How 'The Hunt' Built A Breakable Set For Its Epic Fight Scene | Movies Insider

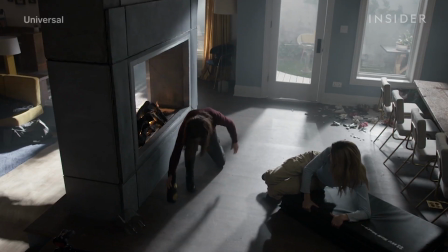4:01 It's a dangerous move,
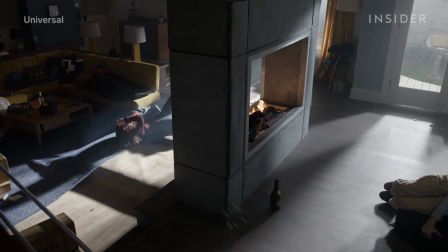4:03 so as an extra precaution they soak the stunt doubles clothes with a fire retardant Then under that she wore protective carbon X and
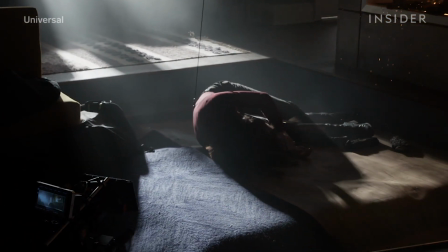4:11 fire gel to prevent her skin from burning Following this Athena
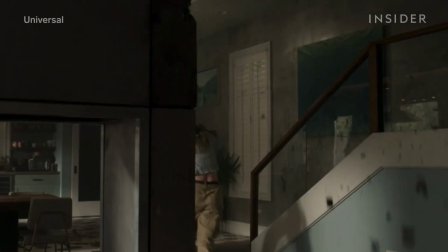4:16 fires at Crystal with her gun and hits the chimney for that shot Munn said the
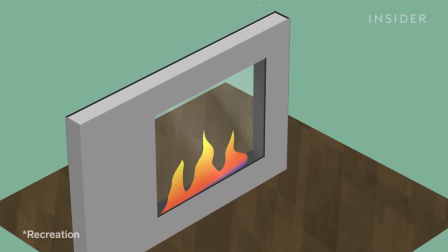4:21 chimney was altered to fit the move They took a piece out of it replaced it with hard foam and then
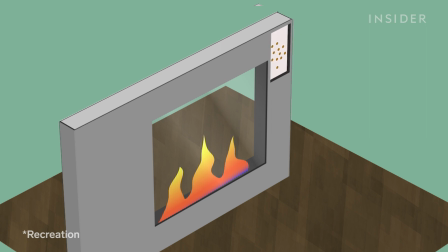4:26 rigged it with squibs for the perfect shotgun effect Athena then chases Crystal up the stairs,
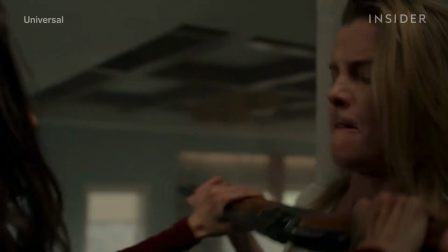4:33 where they duke it out some more. But Crystal would eventually need to get back downstairs somehow.
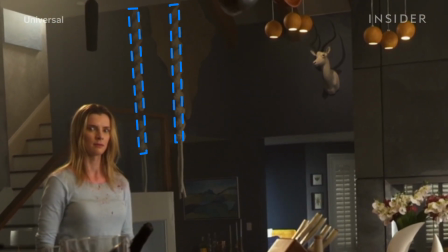4:38 That's where these big ropes came in handy. In the manor, they're meant to be large art pieces, but the team knew they could double as a stunt piece.
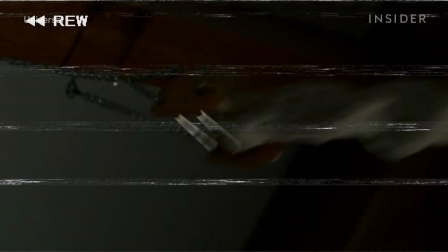4:46 For the first part of the stunt, Gilpin's stunt double was connected to two lines in a Y-shape that were attached to her harness.
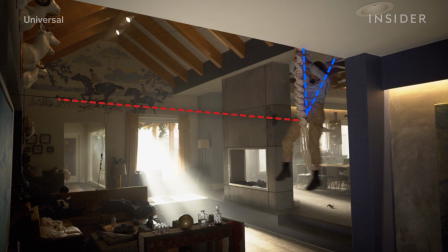4:53 The lines went through pulleys above the set, which were then redirected to a pull station across the room.
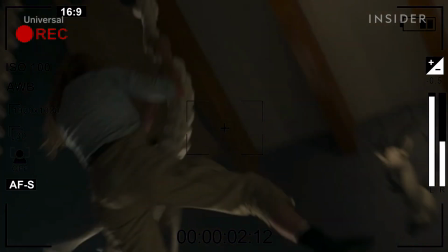4:59 A stunt rigger made sure the stuntwoman got just the right amount of tension on her lines.
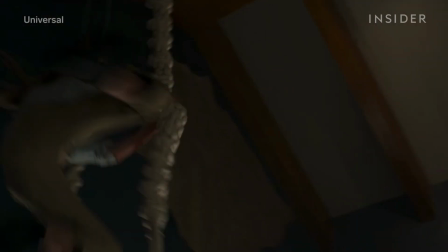5:04 Too much tension and the stunt would look fake. Not enough tension and she would peel off the rope right away.
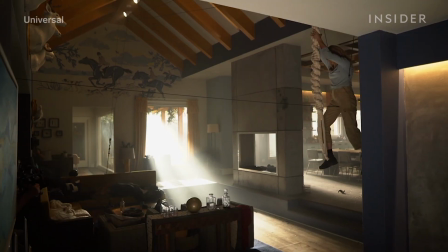5:10 For the second part of this stunt, she dangled about 8 feet off the ground. At the count of 3, 2, 1, she would be pulled forward.
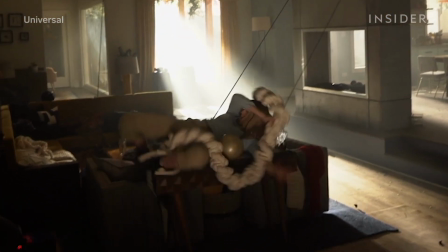5:18 Then, once the rigger heard this sound, he had to make sure to drop her at just the right speed so she fell directly onto this table.
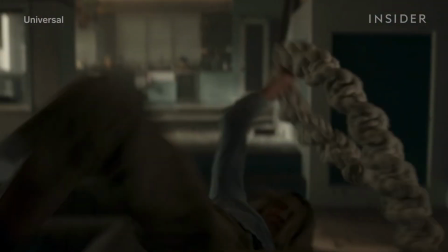5:27 Knowing that she would land on it, this had to be built as a breakaway table,
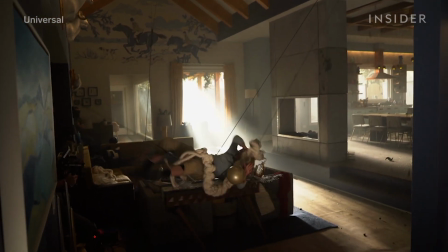5:30 and the legs on the table had to be constructed in such a way that they would break immediately on impact for this stunt.
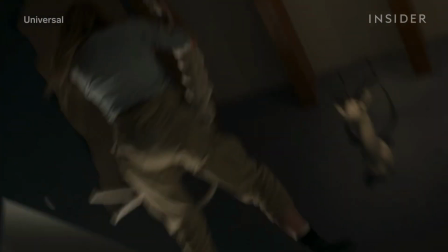5:37 Meanwhile, because the rope had to collapse, it was held up with specially made breakaway brackets, which you can see here.
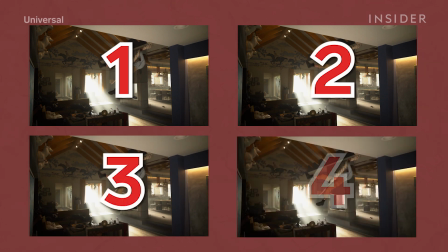5:43 According to Zobel, they had enough materials to do this fall four times. In the end, he says they got it done in just one or two takes.
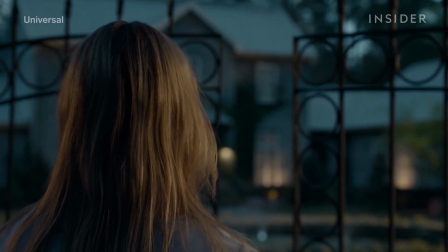5:51 While the interior was shot on a soundstage, it still had to match the actual exterior of the house shone on screen, a real house in Louisiana.
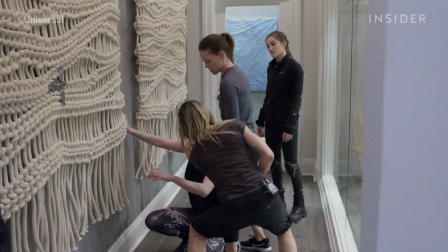6:00 So one element the production design team had to match with the real house, a hallway with big glass windows.
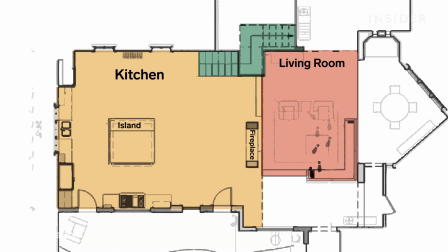6:06 It served as the key part of the set to move the fight from inside the house to this small courtyard.
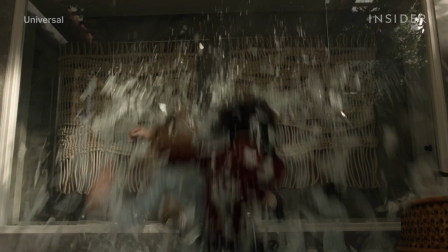6:12 The window turns into an active part of the action at the moment when Crystal tries to throw Athena through it.
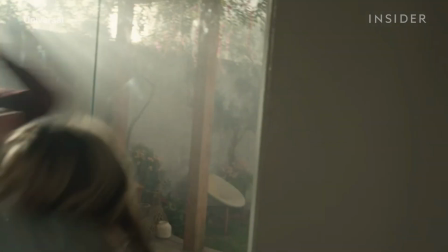6:18 On the first try, the window doesn't break, and then it does on the second try.
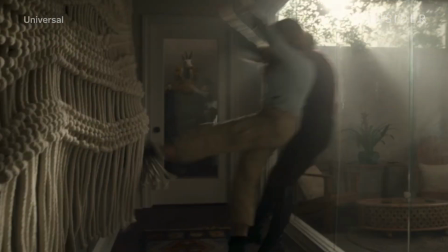6:22 In reality, the windows were made out of a tempered glass, which they chose specifically for this move.
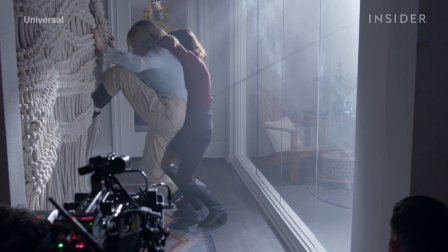6:28 This type of glass is strong enough to not break immediately, but when it does, it breaks into tiny pieces as opposed to sharp shards.
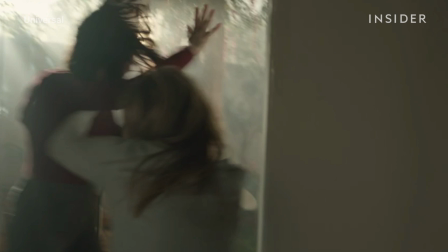6:36 The stunt actresses were attached to a rope, which was attached to something stationary known as a dead man, allowing them to bang up against the glass without being pulled through it.
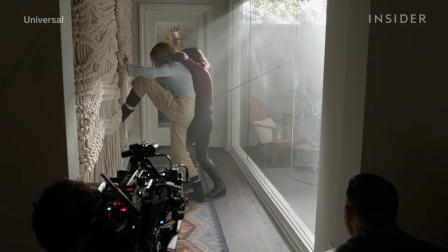6:45 Then for the second attempt,
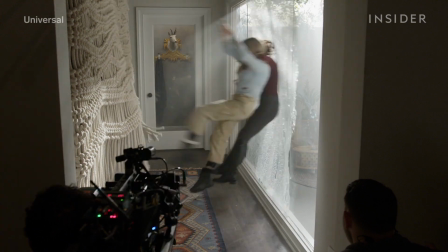6:47 Munn said the special effects team rigged the glass with explosives that were timed to go off at the exact moment the two characters needed to go through the glass.
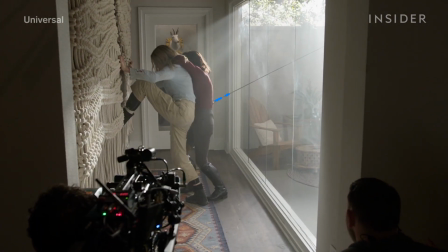6:56 The glass was also retrofitted to allow for this pulley system put together by the stunt team, which would then launch the characters out into the courtyard.
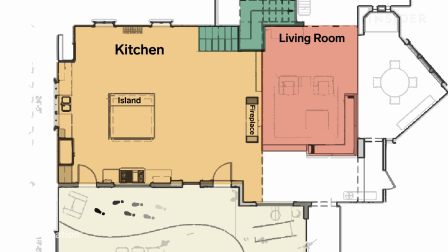7:04 Staging the scene this way gave them an excuse to move the fight outside and then come back around the kitchen for the fight's conclusion. Their transition from one side of the house to the other via the courtyard was captured in one move by this camera on a track.
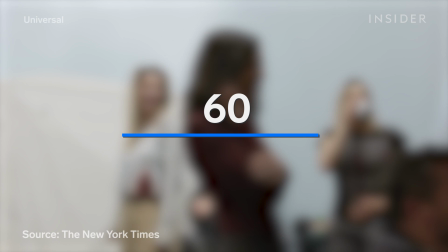7:19 Zobel, the cast, and crew managed to film the entire sequence over five long 12-hour days at the very end of the shoot.
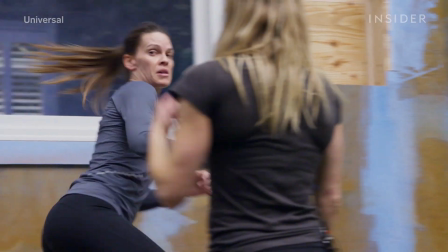7:27 Building the set to support the fight allowed them to shoot everything safely and efficiently, while still looking spontaneous instead of overly choreographed.
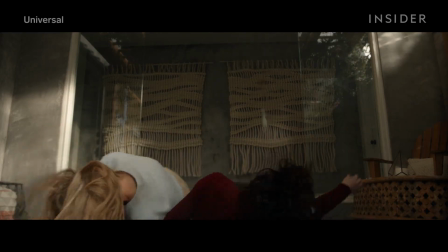7:36 While big parts of the set like windows and the fireplace were most crucial,
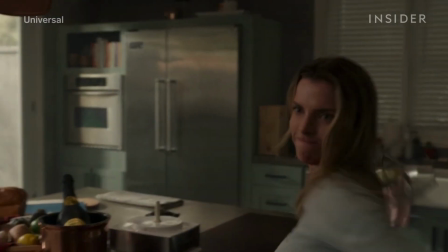7:41 even the most unexpected objects and set decoration helped advance the fight.
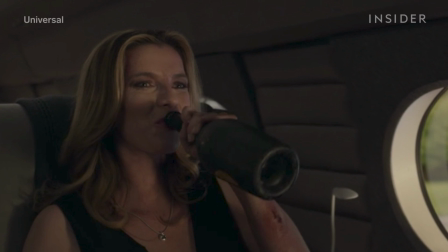7:46 Like this expensive bottle of champagne, Zobel knew he wanted it there for Crystal to grab at the end of the fight as a reward.
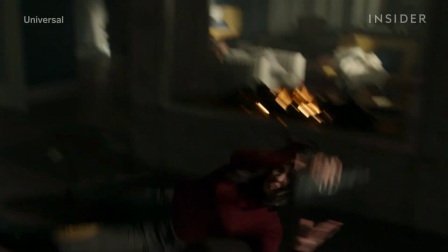7:53 But what he didn't know was how perfect the moment where Athena catches it would turn out to be.